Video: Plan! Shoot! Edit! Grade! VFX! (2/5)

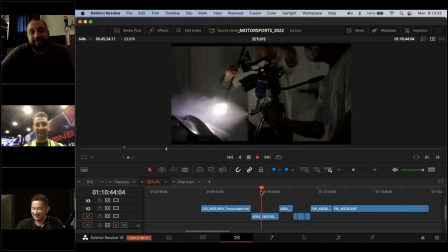It's just I didn't want to suck in paint chips or paint particles. So, and also, you know, we did put bags on the cameras until they started heating up.
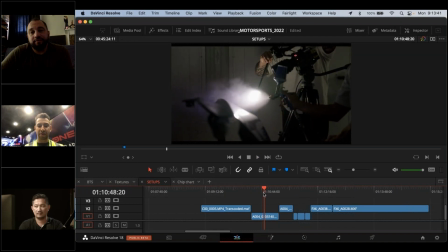So I just, you know, accepted the fate that, you know, there might be might need to clean the camera or send it away for service.
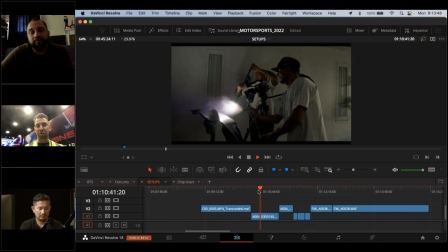But for what this is, we were it was far enough to where particles didn't really get in the mix.
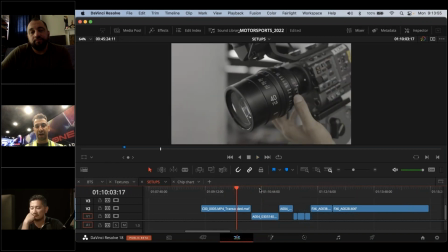But so this right here is the painting and spraying. You're seeing it from like the behind the scenes view, and then I'll show you what it ended up looking like.
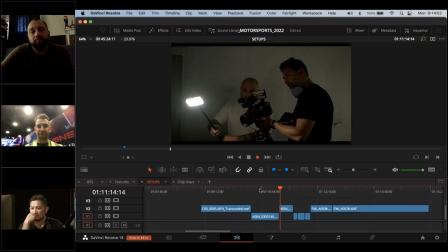So here's that, and then this is after where we did kind of a pan of it, and then there's the wand. It's not a wand, it's literally a selfie stick with a 1/4-20, and we just use the aperture lights on it just so we can kind of guide the light and kind of wand things down. It's like, it gives you a very directed, soft source of light.
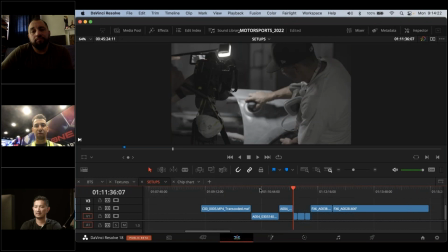And those little aperture lights, you can pack like 4 or 5 of them in a small case, and they're pretty powerful to pack a bunch. Plus we got bigger ones, but for just need the small ones. Just a small question, Tony.
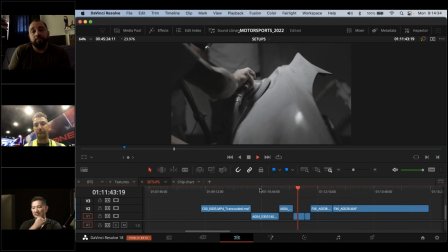Sure. I think like using like a very small light source as a main lighting in the scene, probably it also, you know, you can also create the hard light, how do you call it, effect instead of soft light effect.
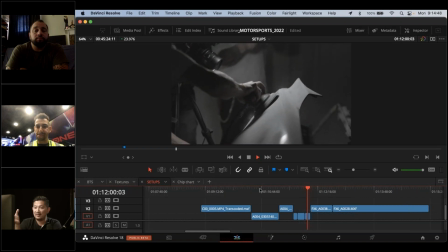And probably use the hard light in that scene, you can capture more texture
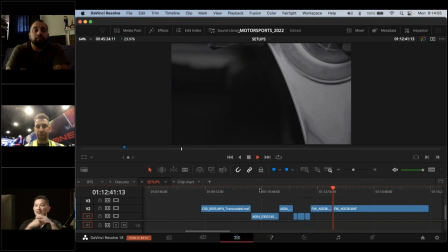compared to when you use like a very wide and soft source of light as your main lighting, right? Another thing is like you can pair them up.
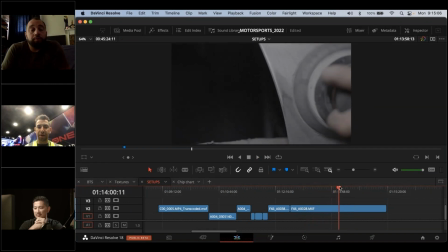In this case, we didn't get that set up, but it would have been nice to put a light back here, you know, mounted. You can mount those things to almost anything, you know, but get a light here to kind of shine some light on the particles themselves.
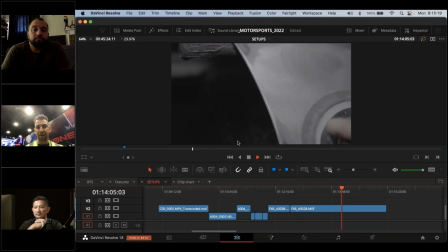But you know, if you take a look here, you're gonna see all this nice light.
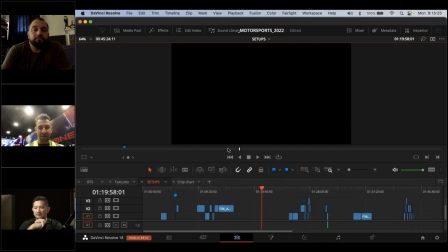Oh, that's me not being trained on a laptop anymore.
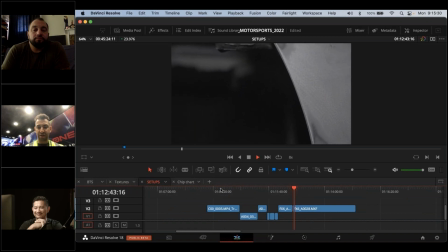Here it is. All right, so just zoom in, and you can see like some of these.
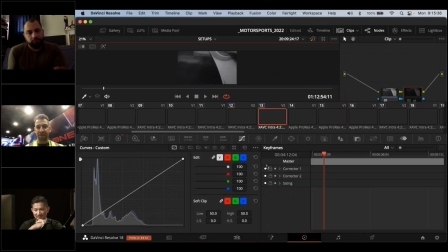I'll go to the color page. Sorry, it's so much easier to demo from the color page.
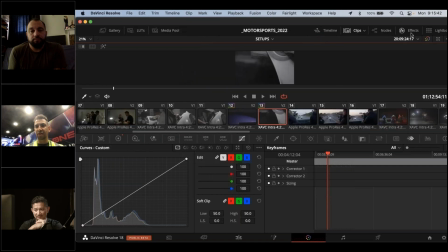So let me turn a lot of these things off here and turn off. Yeah. Let me turn off all this and kind of drag this down a little bit.
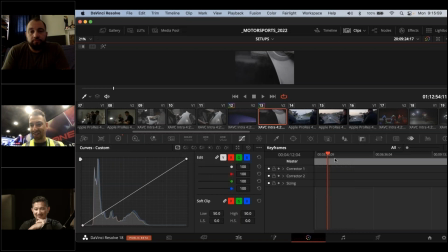Where's the bar? I'm getting lost here. That's funny. All right, keyframes off.
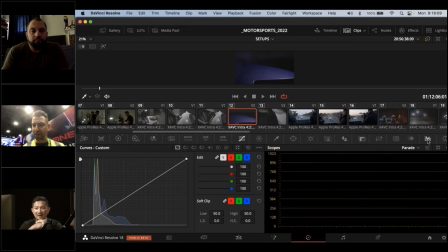What are you looking at? What are you looking for? Just turn off some of these, and I want to give a little bit more love to my screen here. I think the bar is like below the clips. Right here, right? The line below the clips. No? Lovely.
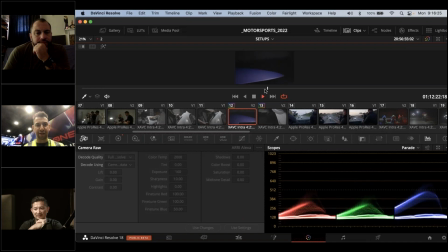It's not necessarily, it's okay. What I'll do is press Shift F. Shift F. Look at that.
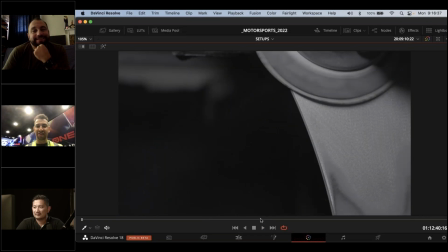So that means somebody knows what we're doing. Okay, so here, take a look, and thank you for that.
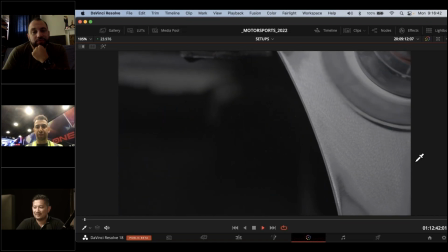So you'll see,
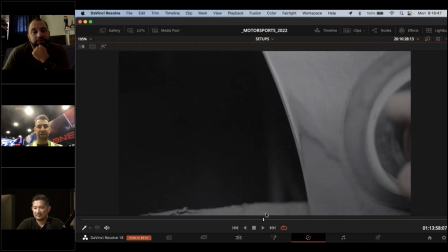the reason I picked the color page is each clip or scene has their own individual timeline.
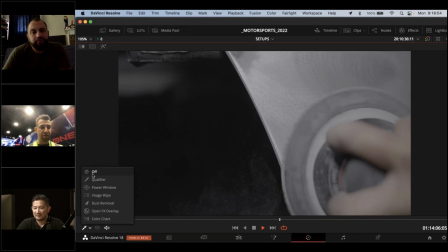It just kind of makes life easier. You turn this off so I don't accidentally click on the qualifier.
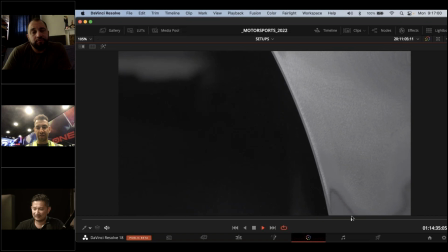Oh, there's a really nice one in here. You'll start to see all this stuff just kind of flake up.
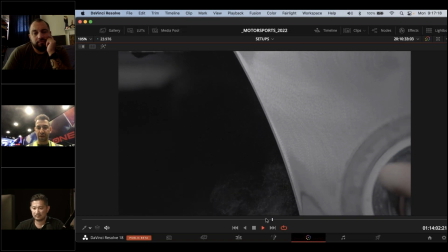There it is. And it kind of has this like nice wispy texture.
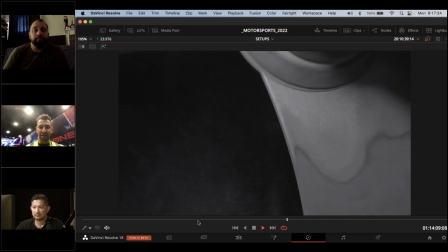It just kind of comes right off. Looks just literally like something you would make in like Trapco Particular or something.
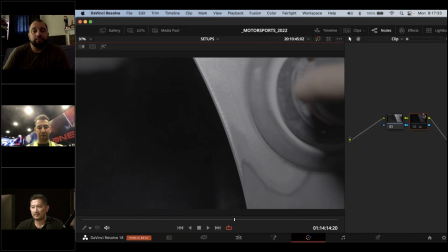And when this actually has a grade on it, you'll be able to see.